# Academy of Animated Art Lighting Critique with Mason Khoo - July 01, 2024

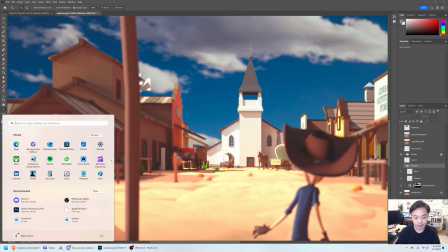[11:17]
And even back here, it feels like the depth of field is changing
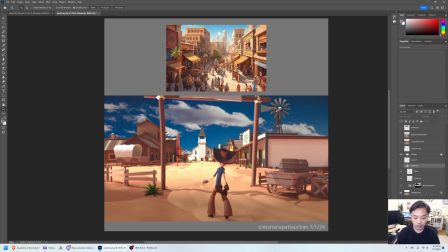[11:24]
too quickly in the image. so I might take a look at you know some western movies or really any movie or take some reference of how the depth of field falls off so you might want to change your f-stop
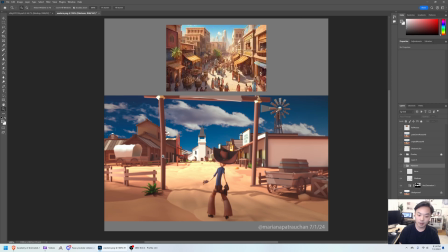[11:39]
on your camera to sort of match a more realistic fall off the depth of field so yeah if you have any questions about that feel free to ask on the Discord. So getting along with the paint over here,
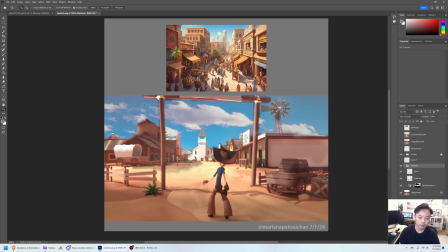[11:57]
I think I did do a quick sort of brightening of the sky, and I think that, you know, just that, it's a little weird around the edges, but just that I think makes a huge difference.
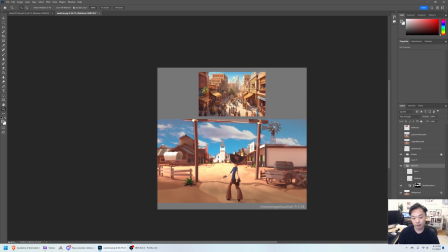[12:12]
I think it's, you know, a lot closer to the reference, and it's a lot more, you know, it looks like the time of day um one other thing with the sky is that it's
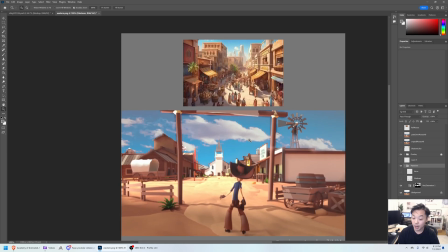[12:26]
it looks like the clouds are being lit from the opposite direction so if you could find a different sky image where the lighting of the clouds is matching the lighting of your um of your scene i think that would
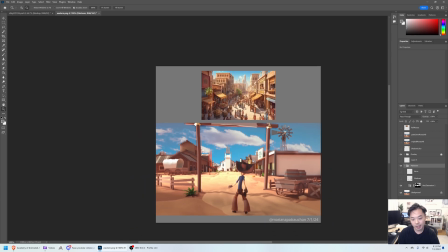[12:40]
help a lot because you know it's it's not something that someone would notice right away but it might just be like,
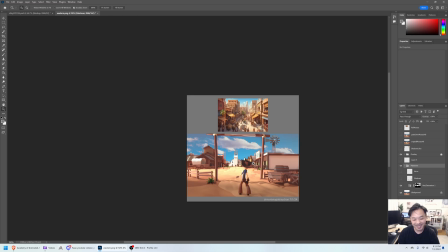[12:47]
why is this kind of strange? You know, they might be thinking that in their mind.
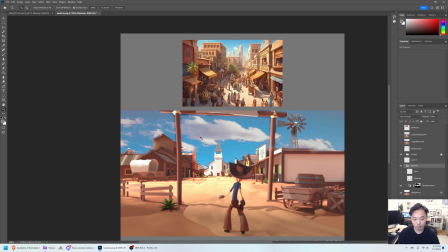[12:51]
And I think it'd be useful to kind of put everything together more. So one thing that's in your reference that I think is really cool is these really long shadows, right? And I think that goes along with your sort of Western theme here. So I might play around,
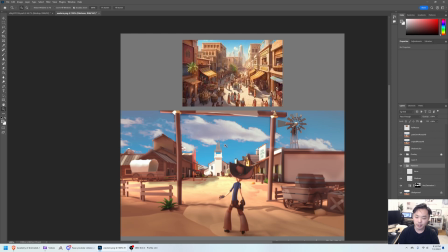[13:11]
you know, if If you play around with moving the sun and elongating the shadows, I just did a quick paint over here of maybe if you move the sun back here more
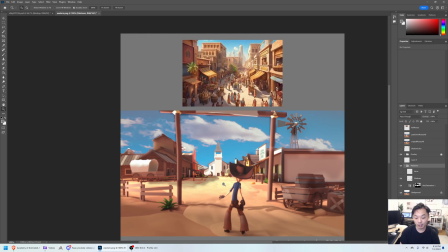[13:26]
at a raking angle like it is here you get longer shadows and a more interesting look and you might be able to sort of break up how bright this middle part is. just make things a little bit more interesting in the middle here.
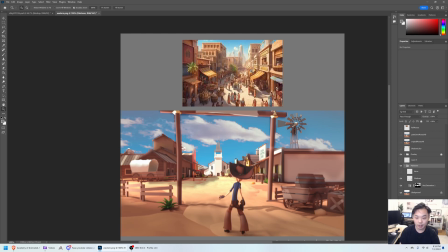[13:44]
And the other thing is you can see how much atmosphere there is back here in the reference image. And that really helps to sell the sense of depth. This church seems pretty far away, but look how clear it is, right?
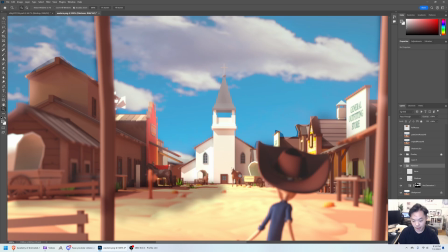[13:58]
Like it's sharp and clear, and this horse is super clear. here,
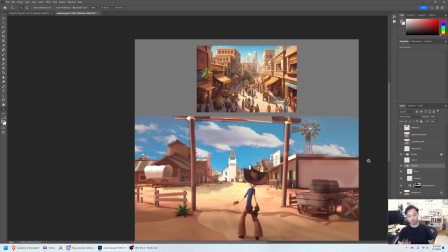[14:03]
you kind of, I think it might help to put a little bit of volume back there, just to step back the values a little bit, and just make sure that, you know, your darks in the foreground are darker than your darks in the background.
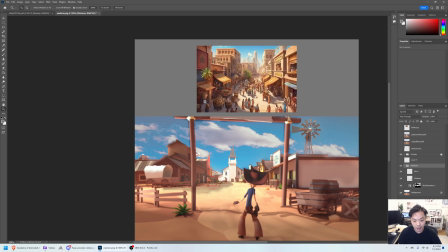[14:21]
And really study this reference image, because you can see here, you know, look how dark these nice shadows get, and And as you go back, you know, these are still in the sun, and they're still getting, you know, this dark of shadows in the back, but they're pushed back by atmosphere in front of it.
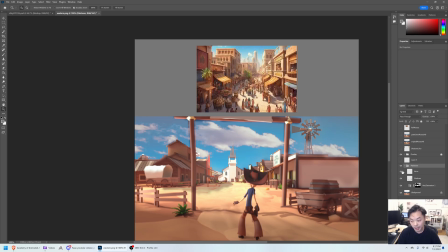[14:40]
So just a suggestion, I think that might help to sort of lend depth to your image. Cool. yeah I think after that we can you know if you move the Sun and and you kind of play around with the camera
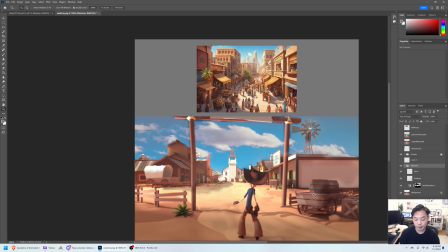[14:57]
depth of field we can talk more about you know what your next steps might be but I think this is an awesome start and I think you know I'm looking forward to seeing what you do with it thank you